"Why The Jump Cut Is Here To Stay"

If left is a physical characteristic of the space rather than simply an implication created by the movement of the camera. To put another way, stage left is more meaningful than frame left. What this translates into is that the jump cut style allows for a degree of intimacy that other editing styles can't quite replicate by virtue of how it creates a stage rather than just a frame. This ability to set a stage and in that stage create a replica of the intimacy of theater is, I think, a unique strength of the style. I wanted to emphasize this first because I do think it's important to defend the aesthetic value of the jump cut rather than just saying, well, it solves a bunch of pragmatic problems. Speaking of that, Jump cuts solve so many pragmatic problems, it's not even funny.
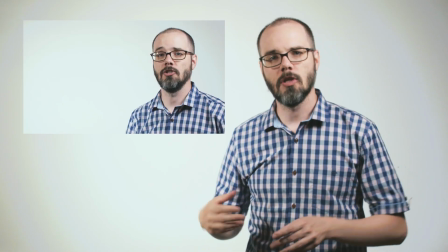For the current iteration of the channel, I use close-ups to cover edits and to create emphasis.
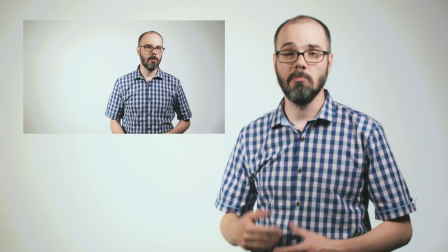I am almost always on screen because lip reading is a fundamental pedagogical tool. Many people can absorb information better or faster when they are watching a face say it rather than just hearing it.
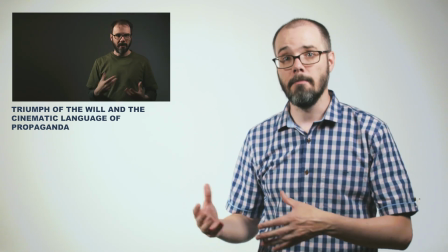And it minimizes my conflicts with copyright robots by minimizing how much copyright content I need to use on screen.
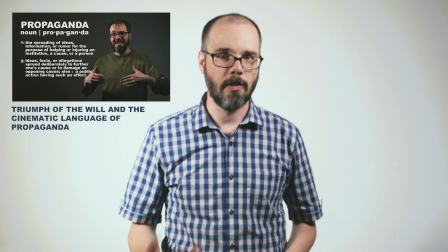However, this in turn means that everything needs to be recorded on camera, and because I have a personal desire to make my image quality as good as I can as a small way of standing out from the crowd, I don't want to make close-ups by just zooming in. Like, look at this.
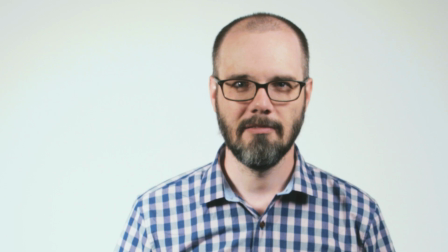Look at the drop in clarity. That's better.
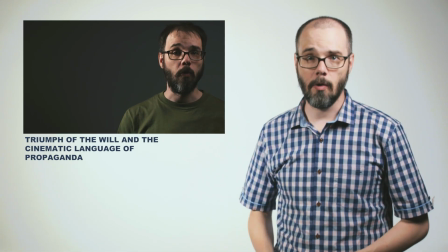This all means that every video is recorded twice, at minimum,
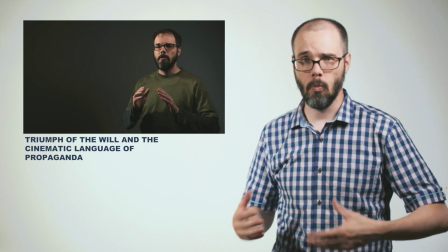all the way through in order to get all the footage that's going to be needed to weave everything together, which straight up doubles my record time. Now, that's me. That's my process. Is it worth it? Maybe? There is, however, no question that using jump cuts instead dramatically simplifies the process. And that's for me in an environment where I have the control, where I can record things multiple times and I can change the camera configuration. The jump cut simply gets more valuable the less control the creator has, or the more chaotic their environment.
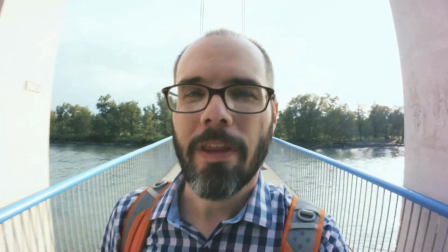For people who use real environments, again, that's real with a capital R as opposed to a poised environment like a studio or set,
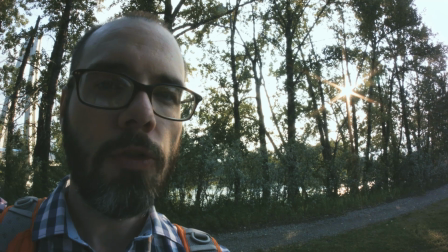there simply isn't another practical solution for the vast majority of creators.
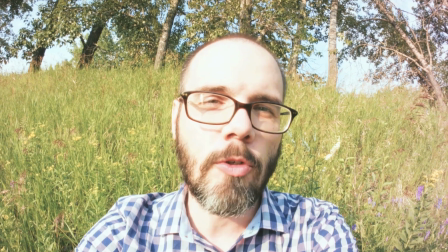The number of YouTubers running around with a small crew who could even afford to have 2 cameras running as they run around to make their stuff is at most a few dozen.
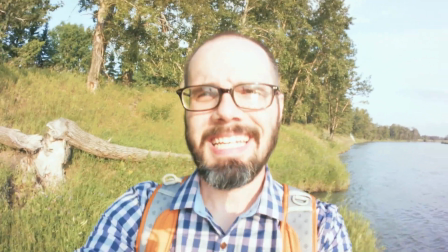And even then, it wouldn't necessarily serve their aesthetic needs. At the end of the day, single camera confessional style is cheap and fast.
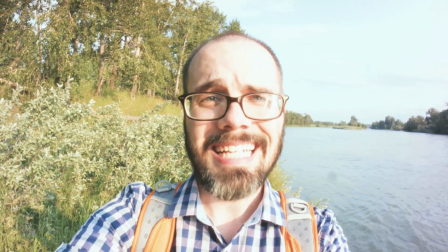And that's not a bad thing, because it still takes skill and thought to do cheap and fast well. It's easier to use the space as a stage or to use your environment as a canvas than it is to fuss around with multiple camera setups and all of the extra gear and hassle that goes along with it.
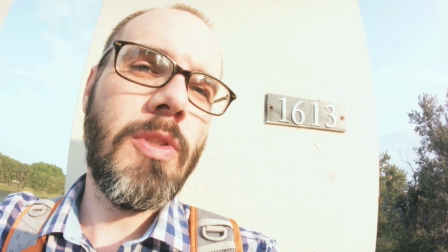But it still takes forethought and creativity to use those mechanisms well, to find a good canvas,
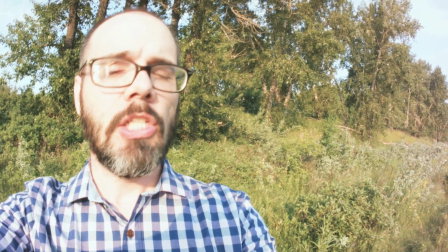to know how and when to use your stage to punctuate your points.
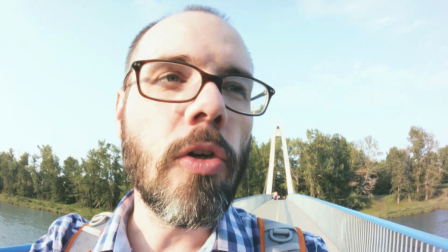But that skill and forethought is all something that you can learn as someone running around on their own with a camera.
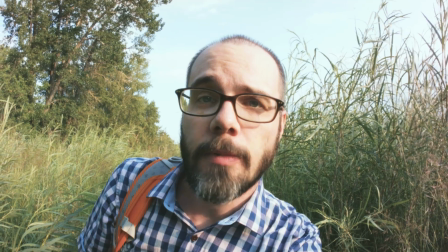You don't need 8 other people on your team to figure out how to do it and how to do it well.
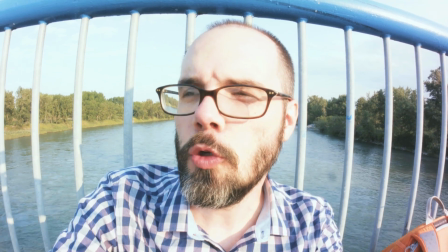So with all that, I think that no matter how many people post in the comments about the YouTube style and the jump cut and how much they hate it, the jump cut is here to stay.